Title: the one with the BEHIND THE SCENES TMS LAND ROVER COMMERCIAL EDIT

I don't know exactly how the Land Rover works because, again, I didn't drive the car, but this is just kind of, like creative thinking, kind of like what you would think would happen in that kind of in that kind of environment.
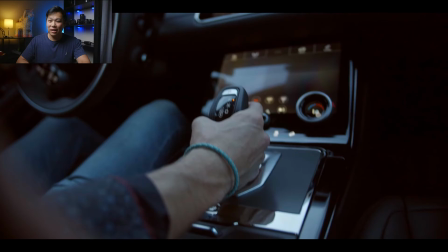589s
So it's driving, again, it's starting, from the hand, and then it moves up to his head,
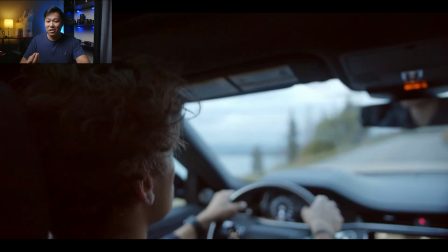595s
as if kind of, again, you're that passenger in the back seat,
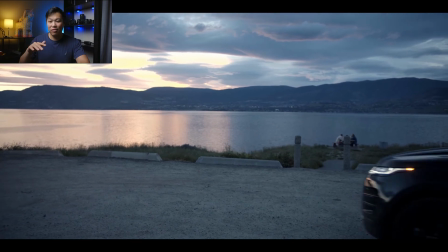600s
to finally the tires, driving along the gravel and the person reached their destination. I added more sound effects with the door opening and closing as well, because that wasn't originally a part of it, and it makes it more seamless.
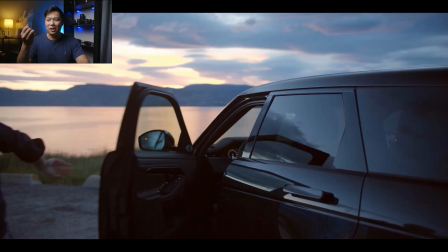618s
To finally, this end scene where it's zooming in on the car and it's focusing in on it as if,
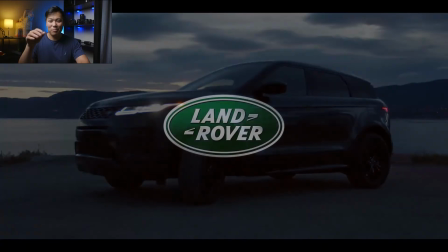625s
to say thank you, and then boom, logo, to tell you again who it is. So I've, talked a lot about this now that you've heard, kind of all the things I had to say. Why don't you watch it back, one last time, with me and we're talking and kind of you knowing kind of the behind the scenes now. So let's play it back.
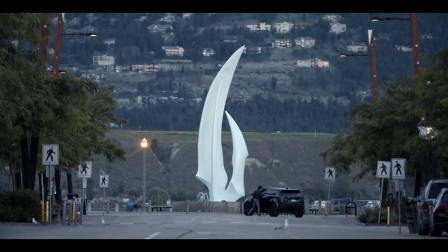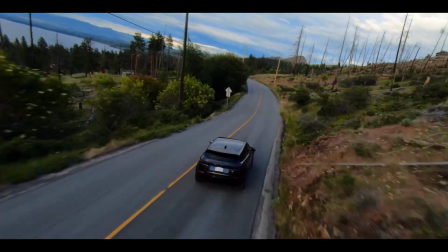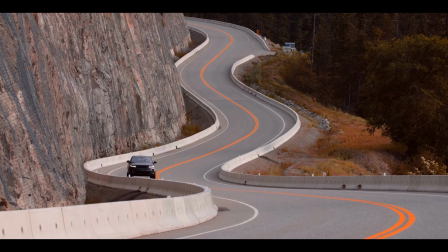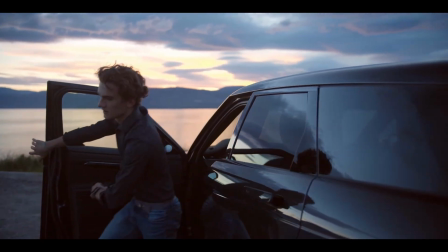And that's it for today. Thank you guys for watching this behind the scenes episode of this commercial that I edited using TMS Productions footage. Make sure to like and subscribe this page for more videos kind of like this, as well as take a chance to go look at TMS Productions, who provided this awesome footage, and let them know that I sent you. So thanks for watching again, and I'll see you guys next time. All right, bye.